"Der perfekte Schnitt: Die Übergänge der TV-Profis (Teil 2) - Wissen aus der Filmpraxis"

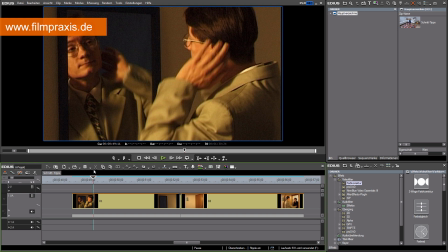Immer dann, wenn unsere Augen zu und wieder aufgehen, ist etwas Zeit vergangen. Wir interpretieren also jeden Schnitt mit einem kleinen, winzigen Zeitsprung. Und in dieser Zeit ist natürlich etwas passiert. Würde ich den Arm genau auf die gleiche Position schneiden, wäre der Schnitt wesentlich uneleganter.
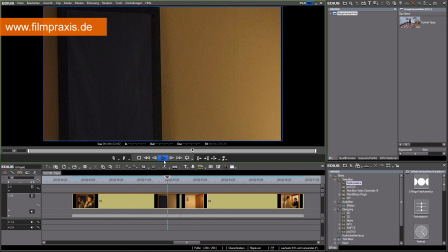Ich lasse es nochmal laufen.
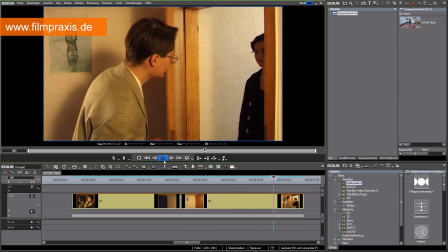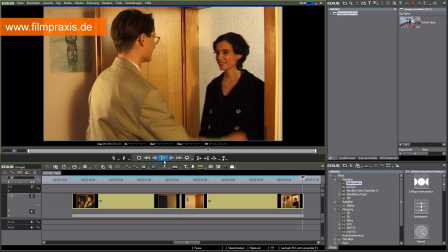Probieren Sie es einfach mal mit Ihren Einstellungen aus. Sie werden merken, die Übergänge werden besser.
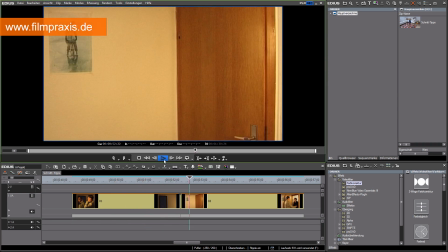Durch den Schnitt in die Bewegung ist es sogar möglich, zwei komplett unterschiedliche Szenen miteinander zu verbinden.
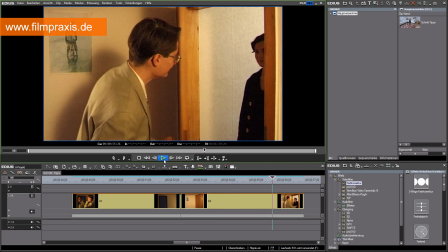Dazu ein Beispiel. Auch das hier funktioniert sehr gut, weil unser Auge der Bewegung folgt.
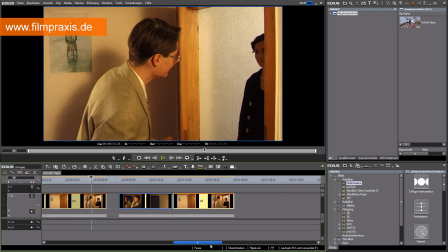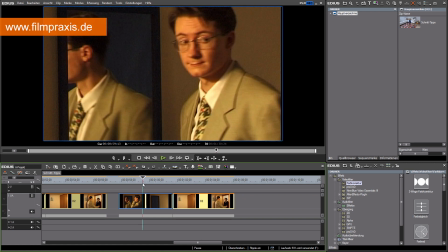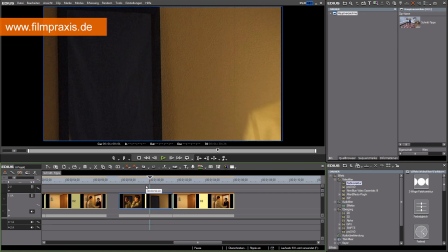Ein weiteres Beispiel. Auch diesmal geht es wieder um den Schnitt in die Bewegung. Ich möchte Sie dafür sensibilisieren, auch auf die Richtung zu achten.
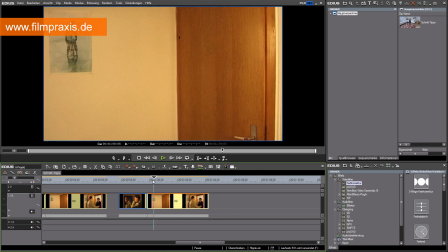Wenn also ein Objekt, hier der Mann,
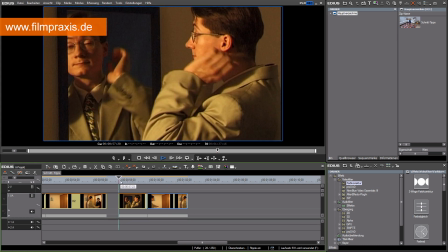von links nach rechts geht, also rechts aus dem Bild hinaus, dann muss er auf der linken Seite wieder hineinkommen.
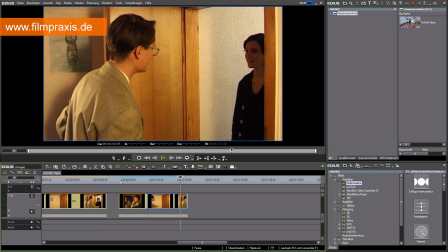Diese Regeln kann man natürlich brechen, um auch etwas Irritierung in einem Schnitt zu erzeugen, aber grundsätzlich ist das eine Regel, die befolgt werden sollte.
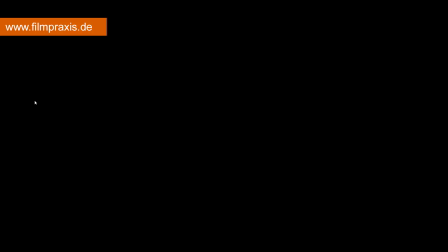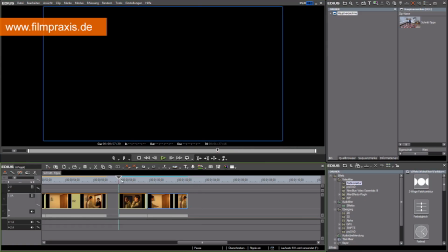Vielleicht ist Ihnen aufgefallen, dass ich diesmal nicht in die Bewegung hineingeschnitten habe, sondern ich habe die Person erstmal hinausgehen lassen und dann umgeschnitten.
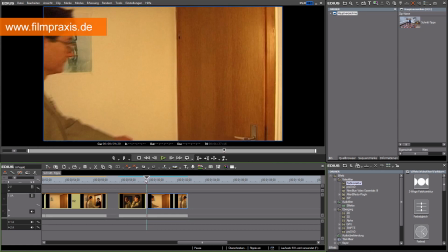Das ergibt eine etwas andere Betonung, denn damit lege ich jetzt etwas mehr den Ort in den Fokus der Geschichte. Ich sehe einen Mann, der sich auf etwas vorbereitet, ihr klingelt es vielleicht, er geht raus und ich sehe, er geht zur Tür, also es wird jemand davor stehen.
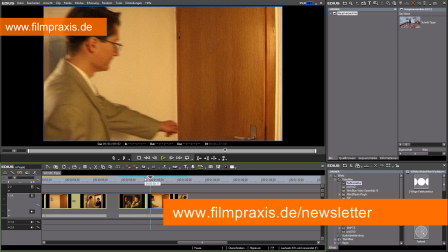Ja, er erwartet eine Dame zu Besuch. Auch das Tempo spielt hier eine Rolle. Durch die zeitliche Verzögerung wird etwas mehr Spannung aufgebaut.
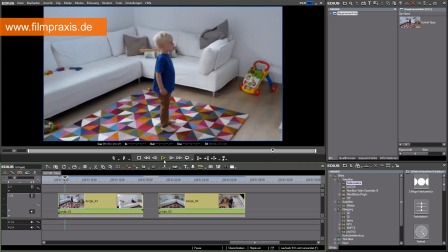Ich werde jetzt als nächstes die beiden Clips wieder umstellen, um in die Bewegung hineinzuschneiden.
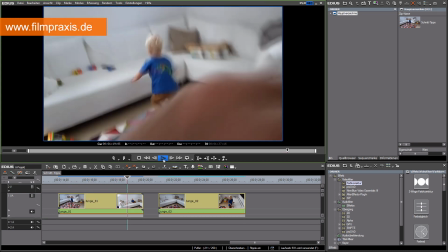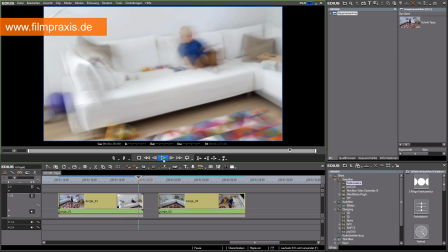Dazu kopiere ich die einfach.
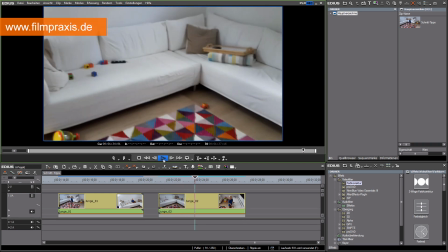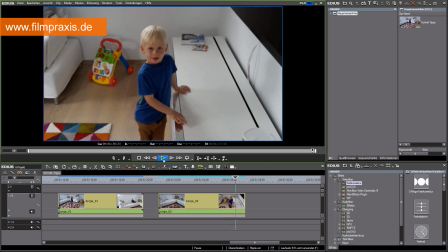Und kürze sie etwas.
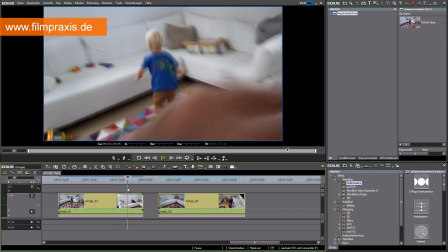Ich schneide jetzt wieder in die Bewegung und hier ist der Trick, dass ich den Herrn nicht komplett aus dem Bild rausgehen lasse,
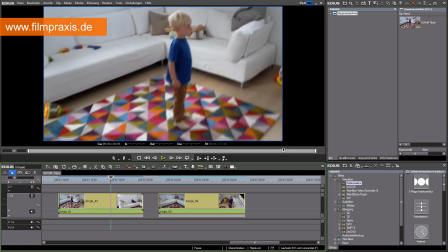sondern ich schneide etwas weiter vorne ab. Ich drücke die Taste M auf der Tastatur
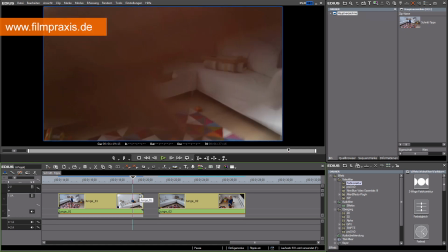und hier genau das gleiche in der nächsten Einstellung. Lasse ich ihn bereits schon etwas ins Bild hineinkommen.
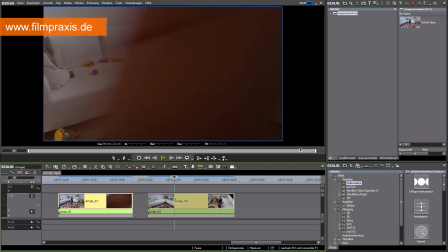Schauen wir uns die Wirkung an.
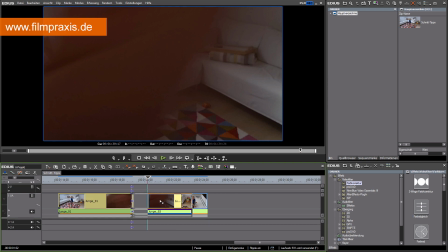Sie sehen, der Herr geht jetzt viel dynamischer zur Tür, also die Wirkung ist eine etwas andere.
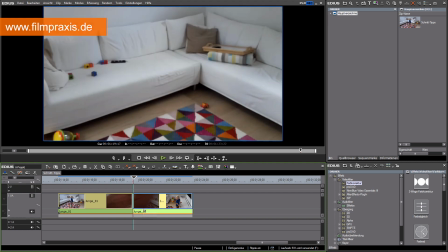Während er im ersten Beispiel etwas mehr zögert, zur Tür zu gehen, kann er es hier kaum erwarten, seine Dame zu begrüßen.
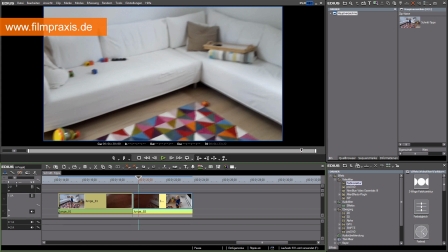Das ergibt natürlich letztendlich auch eine andere Aussage für die Geschichte. Achten Sie nochmal auf den Übergang. Dadurch, dass ich den Schauspieler nicht komplett aus dem Bild herausgehen lasse, wirkt der Übergang sehr fließend.